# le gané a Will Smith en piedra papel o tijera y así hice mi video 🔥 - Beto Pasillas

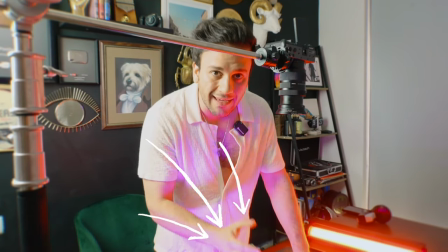Entonces, lo que voy a hacer es transición de imagen digital a imagen física, que está aquí ya impresa, como la pueden ver.
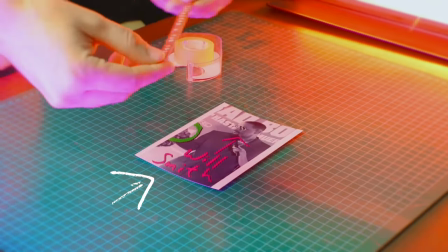Entonces, arriba de eso le voy a poner la frase que voy a decir en voz en off,
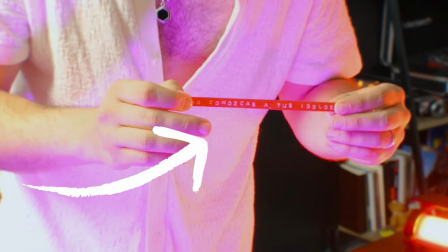que es una vez, algo así como, una vez me dijeron, no conozcas a tus ídolos.
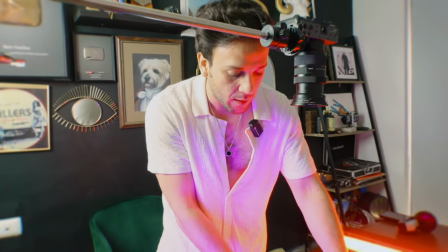Entonces, cuando yo diga eso en voz en off, voy a pegarlo aquí. Como voy a pegar esto, muy probablemente la foto de aquí se va a mover.
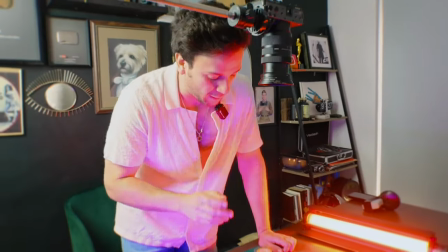Entonces, no quiero que se mueva, no me gusta que se mueva. Entonces, le voy a poner una cinta abajo, ¿ok?
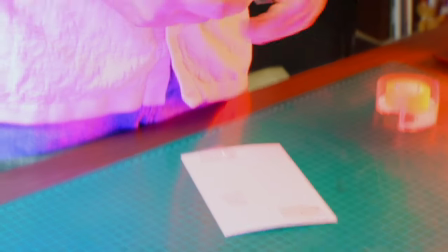Ah, es por acá. Yo ya estoy abusando, la verdad, no es necesario. Creo que con una ya está bien.
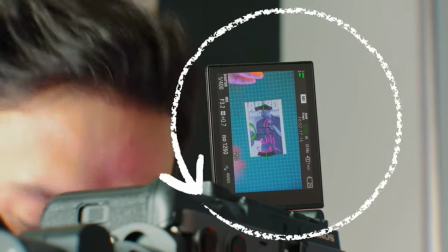Ok, como puedes ver, no está exactamente muy bien centrado ni nada, pero no pasa nada porque en la edición yo voy a acercar.
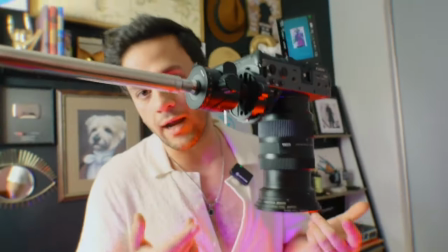Esta cámara graba en 4K, no sé cuántos cuadros.
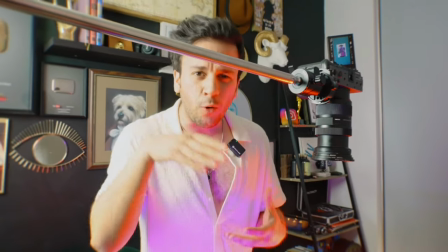24 cuadros en 4K, entonces podemos hacer el acercamiento y no va a pasar nada.
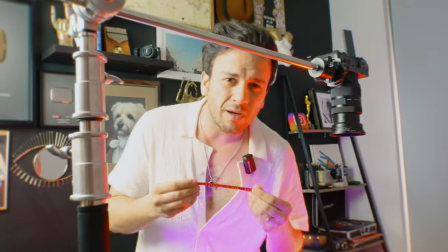Ok, ahora voy a poner esta frase. A mí me gusta poner las frases de mucha manera, ustedes saben, en pintura, con, a veces lo he hecho aquí con un marcador.
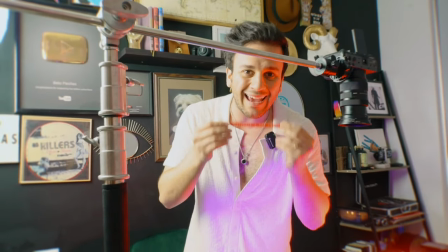Esta vez vamos a usar esta etiqueta porque la acabo de comprar y la quiero estrenar, literalmente.
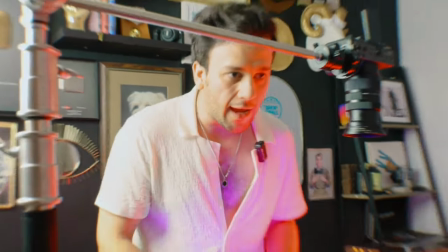Es una etiquetadora, así le dicen. Ya puse varias frases, mira, ven, acompáñame.
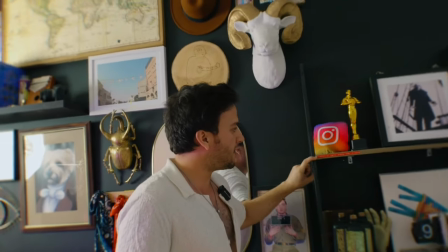Por ejemplo, aquí puse una frase de mi libro Luciérnagas en las Venas que dice: todavía está todo por pasar. Muy cierto, no pasa nada por lo cual estés pasando en este momento, todavía falta todo por pasar.
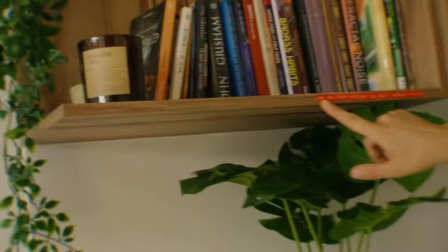Acá hay otra que te quiero enseñar: no quiero hacer lo que todos hacen. Esta es muy importante y aquí en la oficina siempre tenemos que acordarnos de hacer las cosas diferentes.
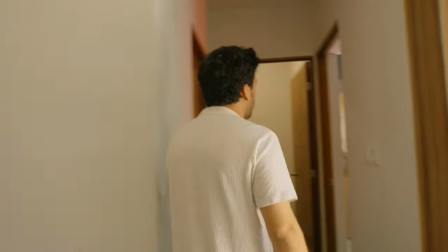Entonces, vamos para acá. También te quiero enseñar un poquito de lo que armamos.
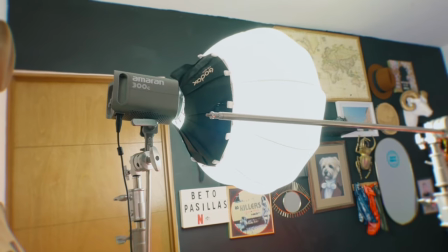Tenemos esta lámpara que le decimos el globo. También está en un C-stand porque está fuerte y mamey.
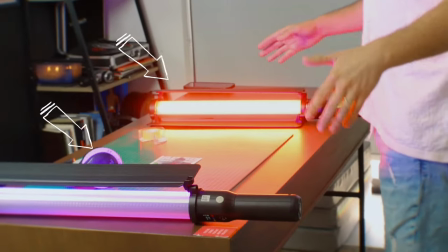Y aquí pusimos dos lámparas, una roja y una azul. Azul un poquito morado.
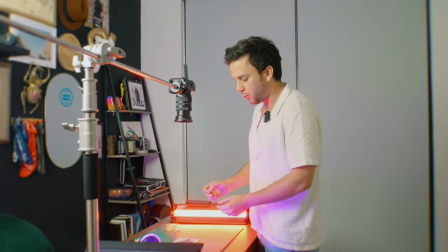Igual no se va a ver un poquito, pero cuando ponga mi mano en la cinta sí se va a notar.
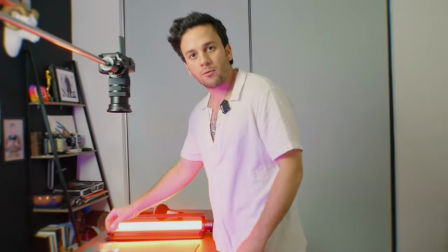Entonces, pues está un poquito acá tipo Blade Runner. Como son colores que nos gustan mucho utilizar.
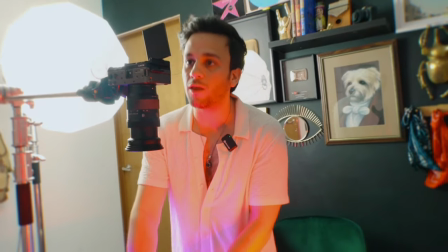Vamos a ponerla en manual. ¿Por qué en manual? Porque si está en automático, para cuando meta mi mano, me va a enfocar la mano y no queremos esas cosas.
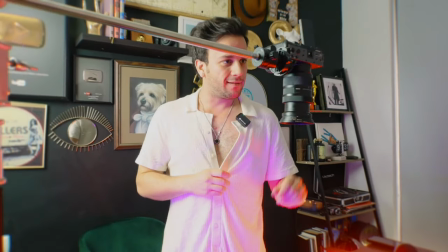Siempre dan nervios estas cosas. ¿Por qué? Porque es one shot.
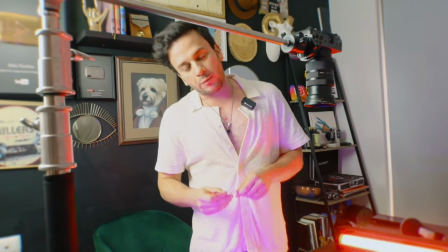Una sola toma. Sí se puede hacer más tomas porque sí tenemos más cinta, pero no quiero hacer más tomas.
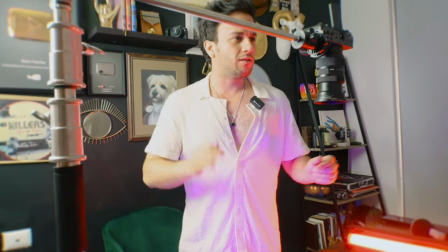Entonces, casi todo lo que hacemos es one shot. Yo le digo a Alan, prepárate, bro, one shot.
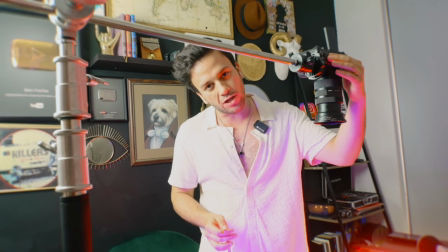Y lo bueno también es que cuando algo es one shot, o sea, una toma, no te equivocas.
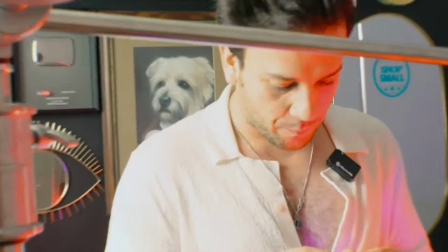Ok, ya está grabando. Ya le quité esto.
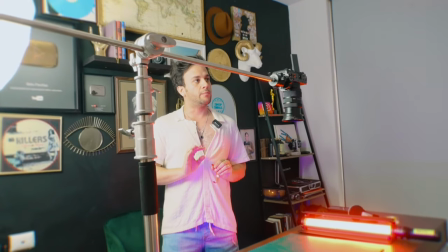Entonces, vamos a dejar ahí tantito, sin meternos, para que agarre el primer cuadro.
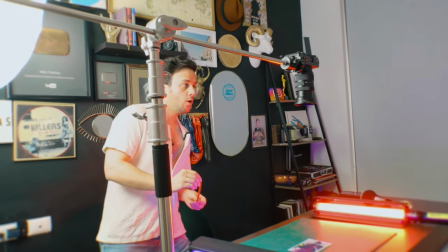Y ahora sí, one shot. Ahí va, una, dos, tres.
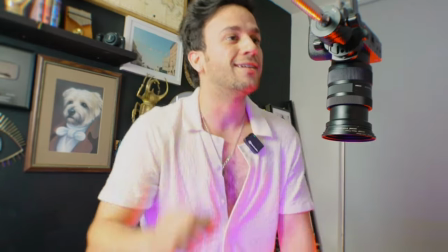Voy a checar la toma y espero que se haya salido bien. Denme un segundito. Ok, ya edité la toma y me gusta, mira.
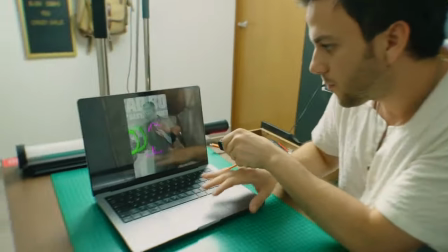Vamos a verla acá. Déjame, le pongo aquí.
Pero tijera con Will Smith. Una vez me dijeron, no conozcas a tus ídolos.
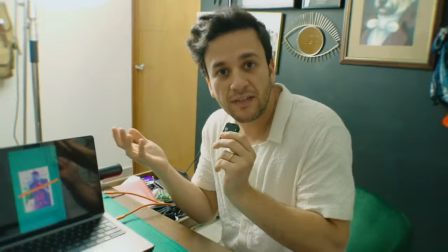Ok, está decente. O sea, me gusta.
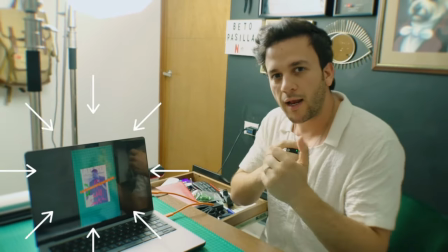Igual le voy a agregar ahí unas cositas también ahí con el iPad, así, no sé, para recalcar esto otra vez.
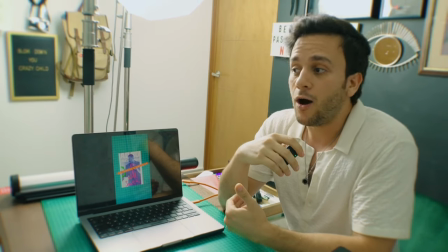De ahí quiero salir a otra transición que literalmente va a ser lo mismo.
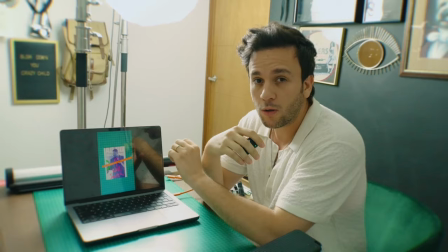Voy a imprimir esta foto, pero en papel grande, y lo voy a destruir. Vamos a ver eso ahorita. Otra cosa que también quiero decir de por qué no había hecho esto es porque Alan y yo estamos concentrados grabando el video. Y pues Alan ahorita está grabando el detrás de cámaras y el video. Entonces estamos las mentes bien enfocadas. Esperamos próximamente tener a alguien más que se encargue de grabar estos videos detrás de cámaras. Si tú estás interesado y vives en Monterrey, échanos un mensaje, por favor. Pero bueno, próxima toma. Ok, siguiente toma en la que para mí es la escena en la que termina la intro, la introducción de este video.